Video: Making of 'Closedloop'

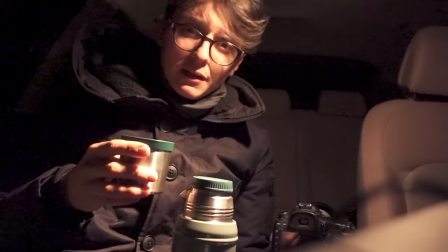It's so dark, you can't see your hand in front of your face.
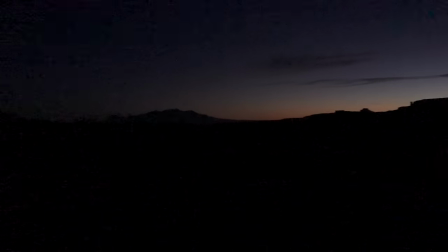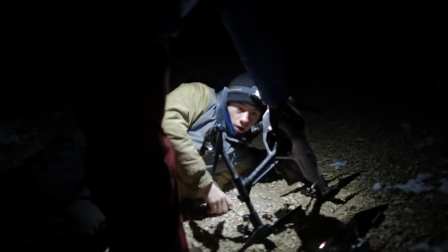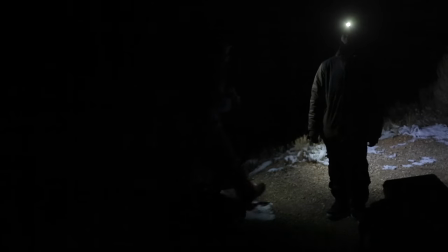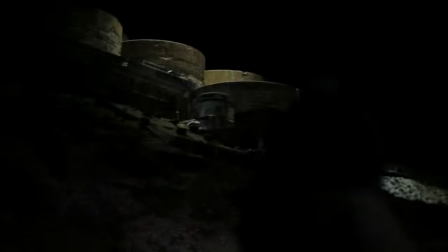And then after that we went and shot some just abandoned gas stations and bridges in like the middle of nowhere Utah.
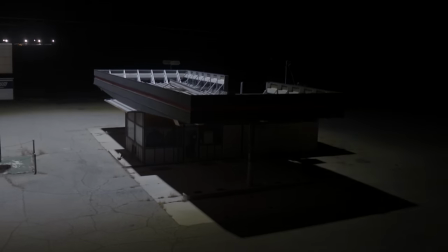That was really fun, it was really cold, but we got some great shots.
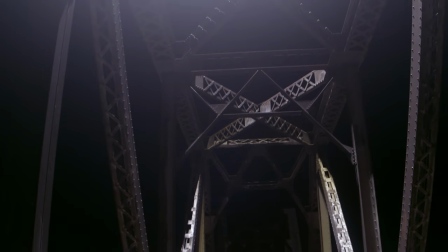My favorite of those was probably this old bridge that when you shot the light through it stretched these crazy geometric shapes over the flat ground around it. But what we were really trying to achieve with this drone light is movement of shadows,
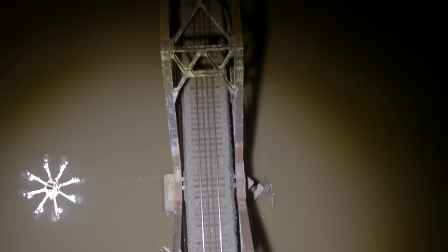and that really hasn't been done using drone technology.
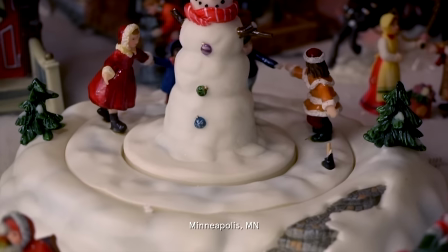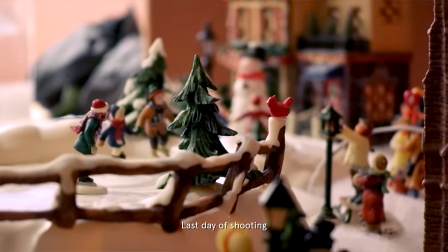We wanted the landscapes to look very surreal.
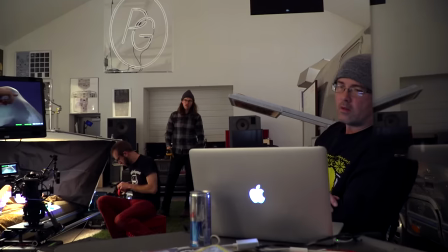And early on, Ellie and I discussed the idea of having an actress be in the video,
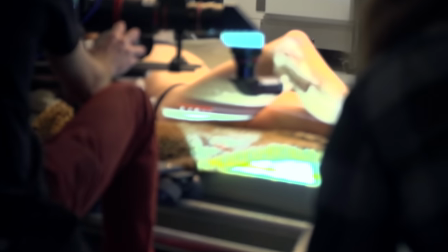but shooting body parts in an equally unique way to match the landscapes that we were going to shoot with the drones.
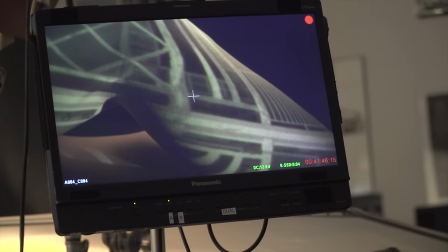The shots of the world are directly connected to shots of our actress. They're meant to convey a sense of isolation. The beam is cordoning off parts of the world into smaller, digestible pieces, as if the whole picture is too much for her to process all at once. She doesn't need to confront or acknowledge whatever made her go there, because this place doesn't draw conclusions,
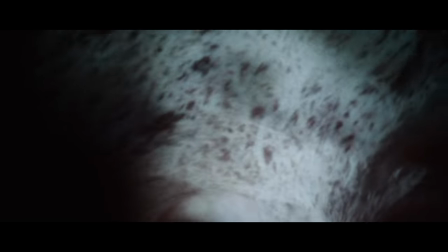it doesn't make connections, it's just a collection of isolated environments where she's cut off. I remember in the hotel the first night, looking at some of the footage,
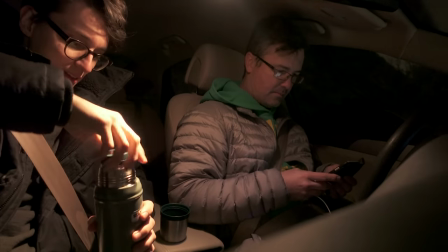Elliot and I were both extremely excited at how well everything looked. Everything was theoretical until we got in the field with the camera.
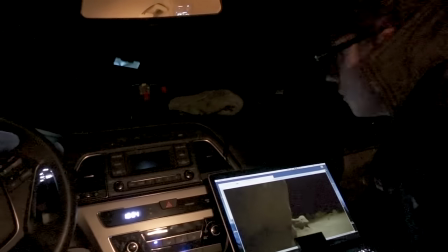Even then, wind, rain, just all the elements could have created a lot more challenge than what we ran into.
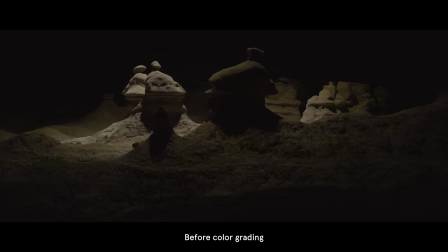I wanted to preserve what was special about the footage and my grading.
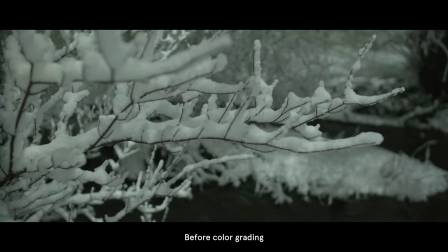If I pushed it too far in terms of color it gave the impression that the shots were fake.
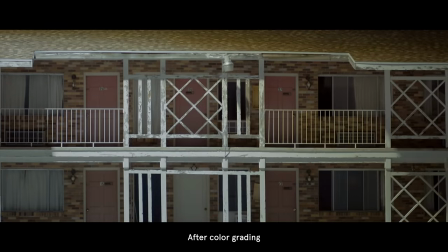So you know sometimes our natural inclination is to push everything into looking cinematic, but colors like that didn't work for this.
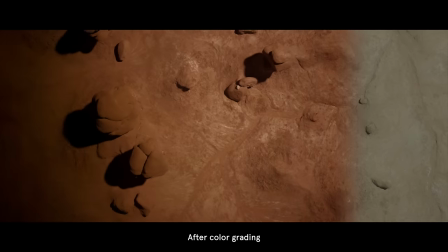So instead I erred on the side of a more gentle look. My main focus was to try to tie all the locations together in a way that you couldn't detect. Elliot did a great job editing it and he was extremely easy to work with and it was so helpful to talk to somebody who understood a lot of the technical elements that are lost on a lot of people. I'm really glad that I had the opportunity to work on this shoot. It was really fun. Everyone that we worked with was great. Really happy to take this invention that I basically just built, you know, in my spare time and really put it to work. Down in Goblin Valley or in the forest up here near Salt Lake, it was just really surreal having that super bright light overhead illuminating everything like day. It's been a really cool project and I'm really glad to be a part of it.